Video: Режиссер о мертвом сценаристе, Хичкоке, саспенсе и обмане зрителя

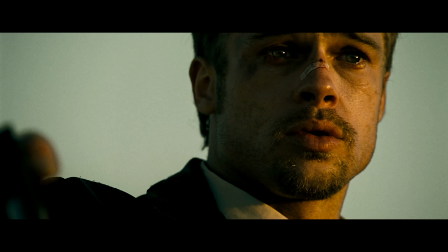0:02 В этом выпуске. Режиссер, он на деталях. Финчер придумал или Брэд Питт? Это работает на подкорке. Мы только полюбили вот этого героя. Мы боимся обычных вещей. В «Друзьях» была такая же абсолютно сцена. Кто возьмет Дениса Шведова и убьет его на первой же минуте? Он разгадывает эти ходы. Мы автоматом начинаем за нее переживать.
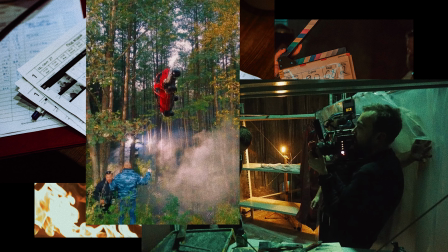0:21 Это «Запах напалом» по утрам. Шоу, где люди из киноиндустрии смотрят фильмы и разбирают их с точки зрения своих профессий.
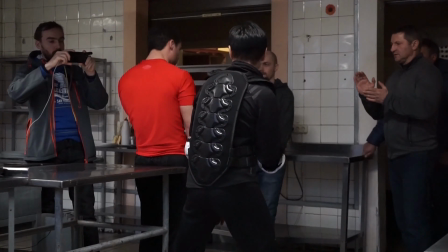0:28 Сегодня экспериментальный выпуск без гостей. Фильмы разбирает автор и ведущий шоу «Запах напалма» по утрам. Друзья, всем привет! Этот выпуск посвящен режиссуре, и сегодня мы будем разбирать фильмы с режиссером, сценаристом и писателем Евгением Пузыревским.
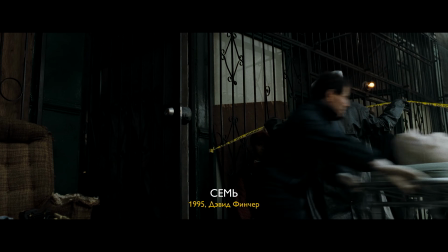0:48 Да? Лейтенант, уж извините, что как снег на голову. 20 минут, как в город приехал, меня сразу сюда.
О, это же 7. Да. Боже мой, это Брэд Питт. 7, на мой взгляд, это самый крутой фильм у Дэвида Финчера. Он мне нравится даже больше, чем «Бойцовский клуб». Да. Потому что здесь столько деталей, столько нюансов он здесь зашил.
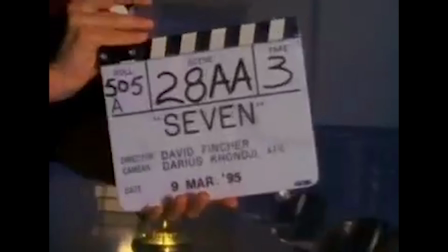1:09 Вся методичка режиссуры, которая только возможна, она вся есть в этом фильме.
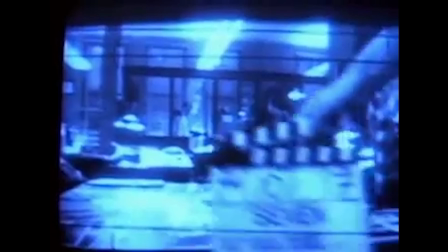1:13 И работа с актерами, и работа с задним планом, и с декорациями, и костюмами, и там, не знаю, с погодой то же самое. Она все работает четенько, как часы. Ты можешь рассказать, в чем прям его крутизна?
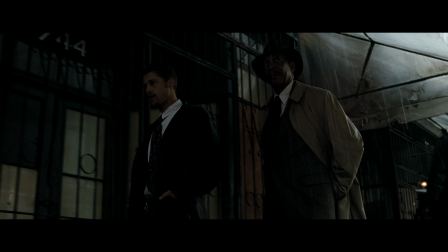1:24 Смотри, я специально взял именно вот эту сцену, потому что она кажется вроде как обычно два человека, идут по улице, разговаривают. Все. Подождем. Да, что тут странного? То человек может спросить, где тут режиссура? Просто два человека пошли, поболтали на улице. Выше режиссура в том, чтобы снять обычный диалог так, чтобы он абсолютно работал на историю.
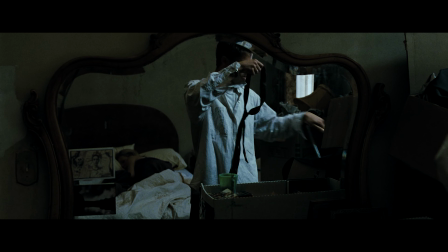1:41 Mm-hmm. Если взять предысторию, то получается герой Брэд Питта из маленького городка приехал в большой. Герой Моргана Фримана уже опытный следак, он уже в этом городе много, он уже много видел трэша, всего, а Брэд Питт еще, можно сказать, такой зеленый. И вот они выходят на улицу вместе. Вот смотри, да.
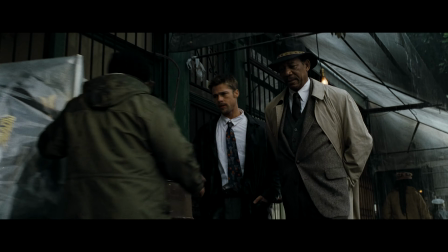1:55 Когда идет Морган Фриман, он идет, руки у него в карманах, он идет спокойной походкой, ни на чего не обращает внимания, и его ни один человек из толпы, который его не задевает. Как будто идет против течения, но в этом городе настолько свой, опасности вокруг него идут.
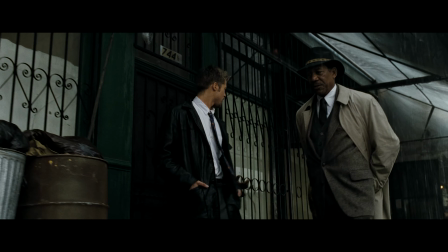2:09 Опасности его обходит просто. А Брэд Питт, он кто-то его плечом стукнул, кто-то его там он в бак мусорный сделал. То есть он еще не привык вот к этому городу. То есть он только здесь появился, он еще не знает правил, он не знает угрозы, он ничего пока не знает, он зеленый новичок.
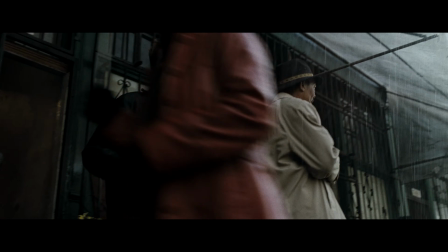2:22 Они вышли, и Брэд Питт на переднем плане.
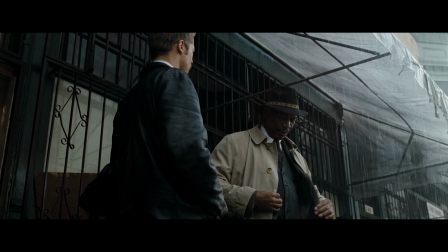2:24 То есть он занимает доминирующую позицию, и он говорит, что я такой крутой, да, я такой крутой, я тоже там спец, вот я приехал, и сейчас вот все порешаем.
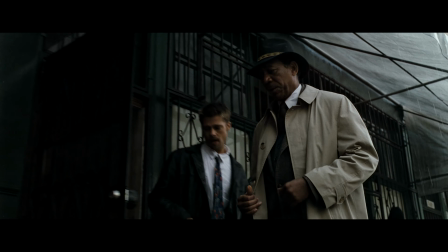2:32 Герой Моргана Фримена поусмехался, и теперь он идет впереди. То есть он занимает доминирующую позицию, и ощущается, что он в кадре главный. Несмотря на то, что Брэд Питт там что-то поддакивает, главный Морган Фримен.
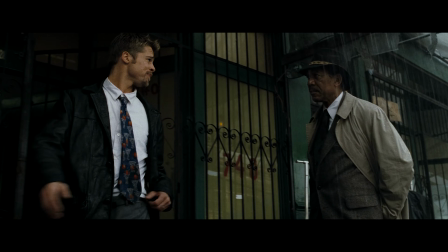2:44 Герой Брэд Питта не хочет быть на вторых ролях, он его обгоняет и показать, нет, все-таки я, у меня там есть опыт, я там работаю тоже в полиции, я не какой-то зеленый.
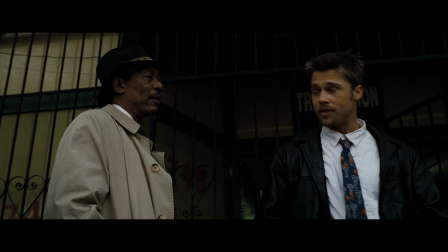2:51 И он его обогнал и занял доминирующую позицию. И тут они встали, и они оба, получается, в центре композиции.
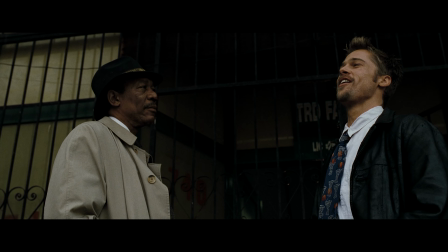2:57 Да, да, это то есть подчеркивается. Они сравнялись. То есть они стоят и, по-русски говоря, меряются у кого больше. А одинаковая крупность, они одинаково по камере, они одинаково оба улыбаются.
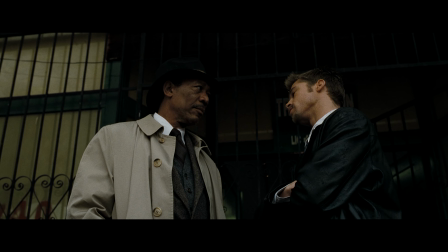3:07 Брэд Питт дальше, смотри, он начинает совсем себя говорить, что я крутой, и я совсем все справлюсь, тут не надо мне наезжать. И Морган Фриман вместо того, чтобы доказывать дальше, он просто разворачивается и уходит. И получается, что Брэд Питт вроде как бы доказал правду, и я тут крутой, но с тобой никто не будет бороться, зачем ты мне нужен?
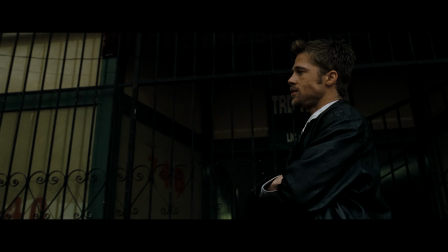3:25 И Брэд Питт, он специально, смотри, он остается один в кадре. Не первую секунду он радостный, что я победил.
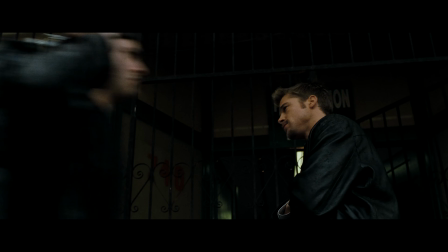3:30 А потом у него растерянность. А что делать-то? Кого я победил-то? То есть такая, знаешь, борьба с ветряными мельницами. То есть вот я вроде победил, а нахрена это нужно? И на самом деле это еще такая фишка, что когда у тебя что-то получилось, в «Друзьях» с Дженнифер Энистон была такая же абсолютно сцена, когда она в одной из серий получила работу.
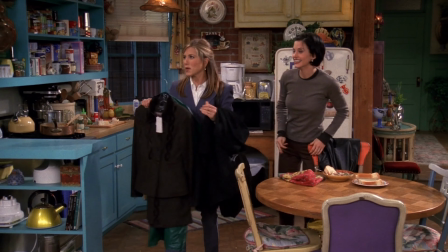3:48 И она очень радостная пришла домой, и там случилась какая-то проблема. А ей очень хочется поделиться, и никто ее не слушает. И она туда и сюда. И в конце они сделали такой кадр, стоит Дженнифер Энистон, такая: «Я получила работу!» И там вообще никого нет, но при этом она радуется. А здесь наоборот, что он как бы победил, но никто даже не видел этой победы, и он остается один.